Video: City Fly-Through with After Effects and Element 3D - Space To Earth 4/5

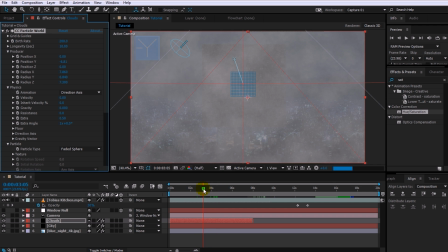1991s
Now let's deal with the fact that we can see the background of our composition all around the city grid that we have set up.
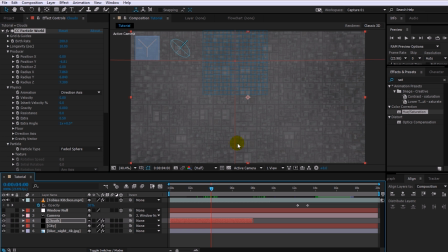1997s
Simply go to the time where the city fills the entire screen, which for me is around 4 seconds, and then reveal the opacity property on the city layer. Add a keyframe and then bring the opacity down to 0%. Move forward by about a second and then increase the opacity back to 100%.
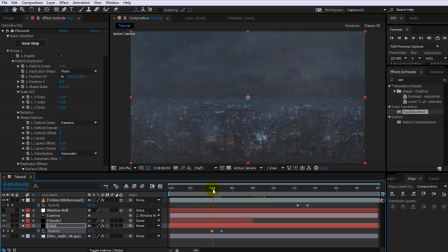2014s
This will cause the city to fade in just as the camera emerges out of the clouds. Of course, we don't want to see the sky background image through the city while it's fading in,
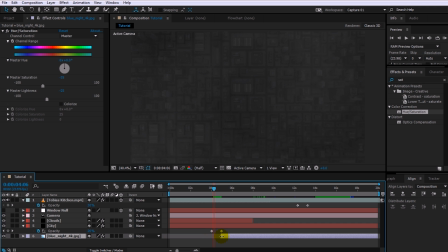2023s
so let's trim it down so that this layer doesn't start until the city layer is fully opaque.
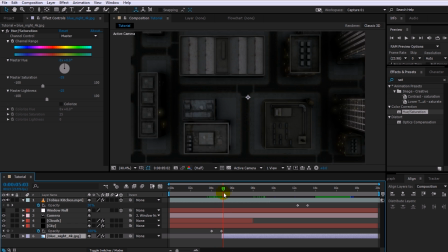2029s
Let's scrub through this transition. Cool, it's looking great. Now this is kinda cool.
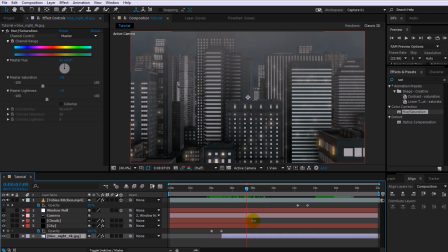2035s
Let me quickly expand the cloud layer a little bit.
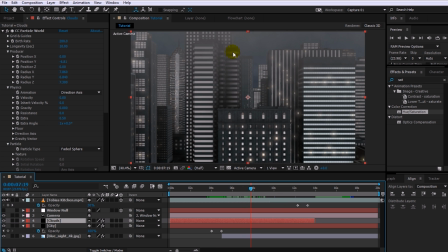2038s
The cloud layer is actually so low in my scene that I can see it hanging over the top of the city here during the fly-through animation.
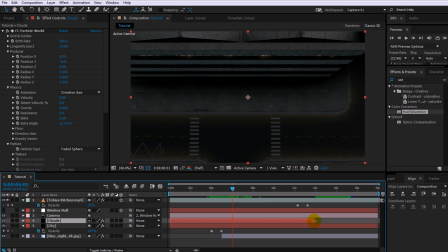2046s
However, I think I'll actually just shorten it and cut it off just when the camera is out of the clouds and still pointing downwards.
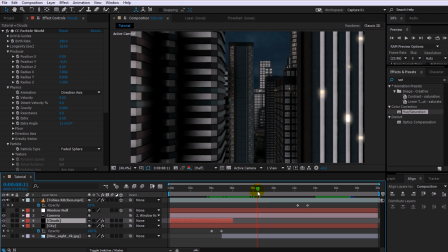2052s
As always, this is really just up to you, but I prefer the city to be nice and clear for the final fly-through.
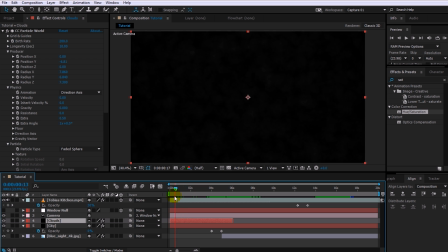2058s
Again, let's rewind and play back this first part of our composition.
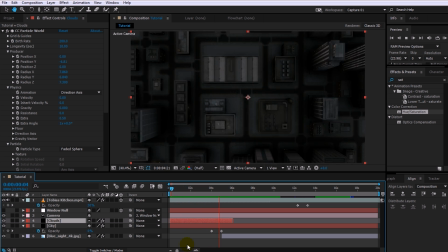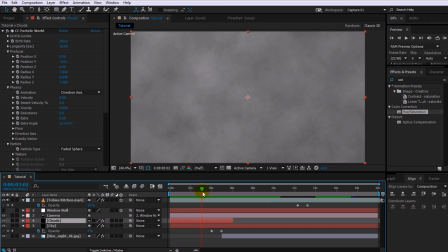2068s
Very cool. The last thing, and I promise this is the very last thing for this tutorial, is for us to enable the motion blur.
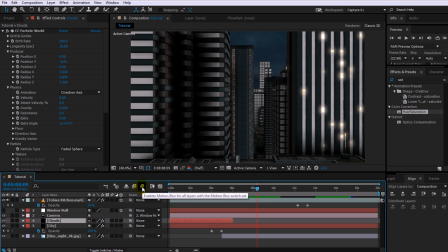2077s
Enable the motion blur switch on your composition as well as on the city layer. Now, if you find that the motion blur from the Element 3D plugin looks a little bit blocky,
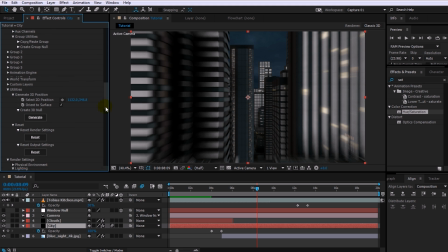2086s
you can actually always come down into the settings and under the motion blur options for the Element 3D plugin, you can actually increase the motion blur samples. I'm going to set this option to 16 to smoothen out the blur effect a bit better.
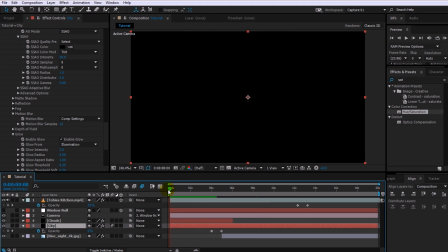2100s
Finally, rewind to the beginning of your composition. Let's not forget to enable the motion blur switch for the cloud layer as well. and play back your final city night fly-through effect.
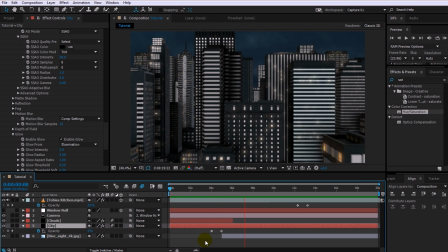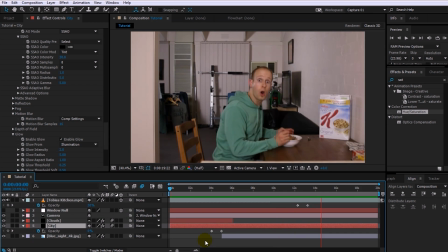And that's all there is to part 4. Now we're almost at the finish line. In the next and final part of this tutorial series, we will put all of the pieces that we created together to create the final zoom effect all the way from outer space down into the city and into a building. I really hope you enjoyed this tutorial. As always, if you have any comments, questions or suggestions, just leave them down in the section below. If you would like to see more cool visual effects and filmmaking tutorials, make sure you subscribe to my channel, and I'd also greatly appreciate it if you could give this video a thumbs up, favorite it and share it with the world. If you want to get in contact or simply stay up to date with what is going on, you can also find and follow me on Facebook, Twitter or on Google+. Thank you very much for watching. Until next time, I will see you later.